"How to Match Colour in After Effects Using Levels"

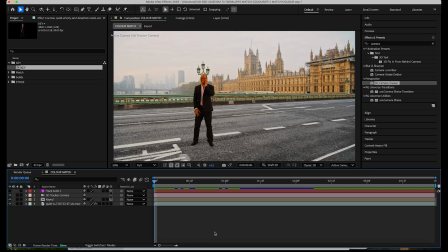Hello and welcome back to another quick to the point After Effects tutorial. In this one, we're going to match the color of a keyed subject to their new background using the levels effect. A quick and reliable fix I use all the time in my composites. This technique can be applied to any element you're adding into a shot.
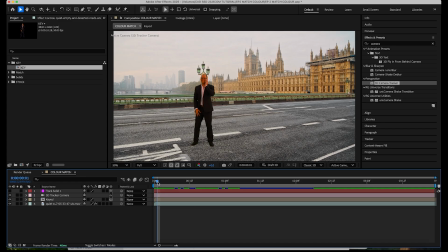Okay, right, so where we left off from last time is we've keyed our subject out and I've done a little bit of prep work for this one. I've got some stock footage from Envato and I've just done a little track and we've got our guy tracked into that shot now.
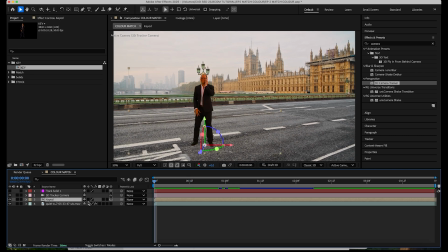So just to sell him a little bit more, what I'm going to do is I'm going to duplicate the layer he's on and we're going to call this one Shadow. You know, drop that underneath him and we will orientate the shadow layer
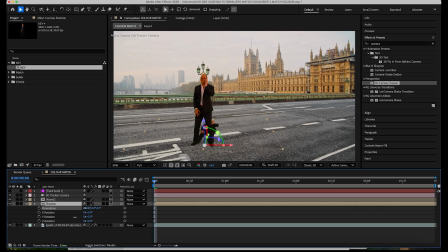and we want that looking like that is on the floor. Doesn't have to be too accurate. This particular shot is quite softly lit. As you can see, there's no harsh shadows or anything, so we don't need to go overboard in this, but it helps sell the effect that he's actually standing on the road.
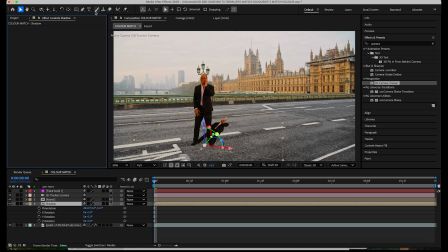And we give that a little rotate around there. So okay, and what we'll do, we'll go up to Effect, Color Correction, and down to Levels. And we'll just make this version of him very, very dark, so it's pretty much black.
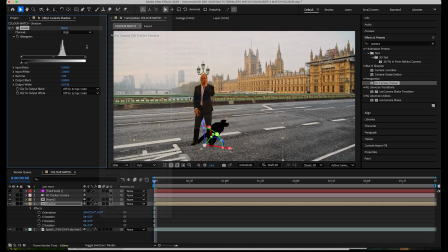And then Effect, Blur and Sharpen. We'll just use the Fast Box Blur on this one. And blur it up. And we'll drop the opacity so it's looking a bit more natural.
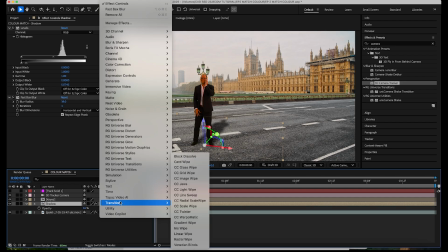And then go up to Effect, Transition, Linear Wipe.
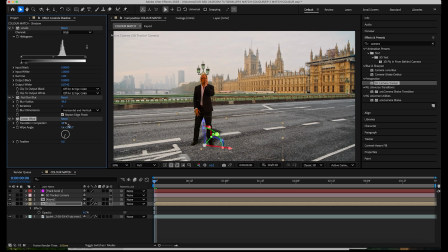So we align that up so it's coming straight down the shadow version of him, and then we will give that a massive feather to soften that up. Okay, and that looks about right there. So I've just added a little bit of shadow there just to help sell him there.
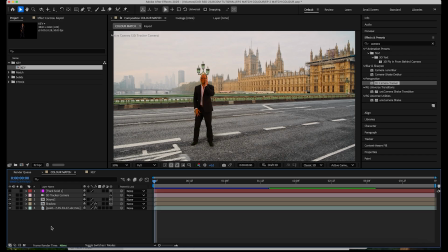It's not perfect, but the main point of this tutorial is to use the levels effect to color match the subject to the background. So let's get into that. Do a little bit of prep work a second. So we're just gonna open up the info panel.
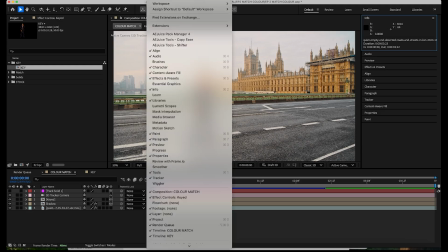And if you can't see the info tab, go up to Window, and then down to Info, you can turn that on.
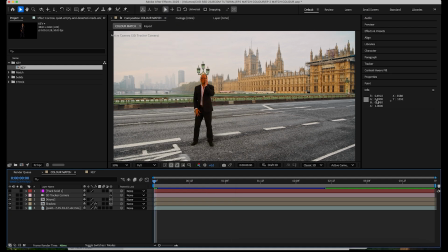What the Info panel will do is it will give you RGB values for whatever you're hovering your mouse over. So as you can see, you've got the different shades of white there and the different shades of gray. And one thing I've been told, I'm not colorblind, but I've heard a lot of visual effects artists who are colorblind,
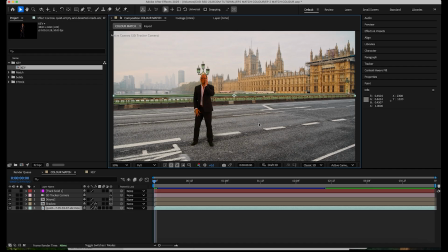they will use information like this to use the levels effect, which we're about to go into, to give them accurate color information and color matches.
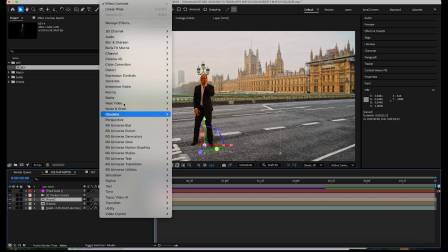Let's select our subject. I'm going to go up to Effect and then we're going to go to Color Correction and then Levels.
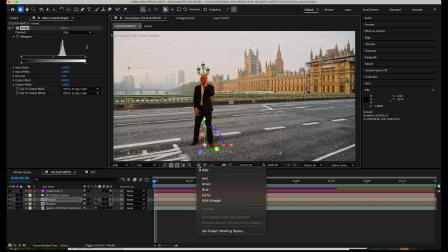If you look at the bottom of the view screen, you'll see these red, green and blue circles. If you click on that, this will show you what channel is being displayed currently. So at the moment it's RGB, so you can see all the colors, you can see the shot as it is. But what we're going to do is we're going to look at the individual channels and we're going to tweak them individually. And if you hit select the red one, we'll start there.
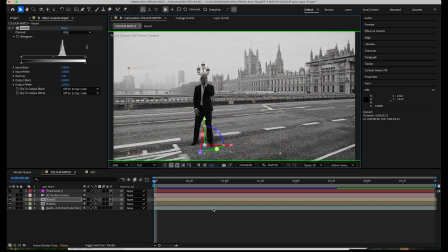This can also be selected by hitting Alt 1, 2, 3, and if you repeat the number again, it will take you back to RGB. So Alt and 1 to get to the red channel, and you can see which channel we're in because there'll be a colored outline around the viewport.
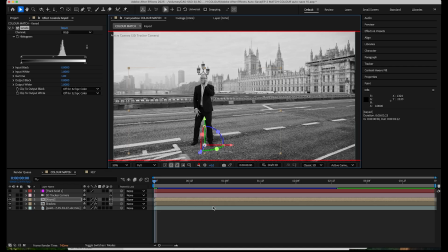So now all we've got to do is match a black and white image to a black and white image, which makes it a lot simpler. Okay, so over to the levels effect, channel down to red, because that's what we're tweaking.
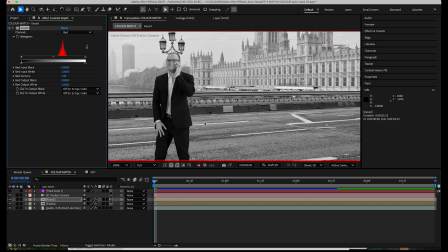And if we look at the subject, you can see he's quite dark. And what we want to do is match the lightest point of the subject to the lightest point of the background shot, and the same with the darkest point to the background shot.
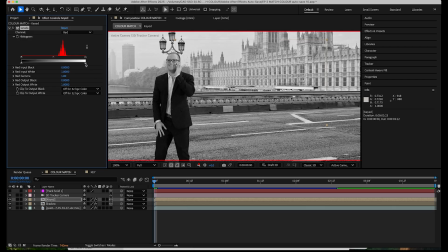So let's get into that. We're just gonna he's quite dark there.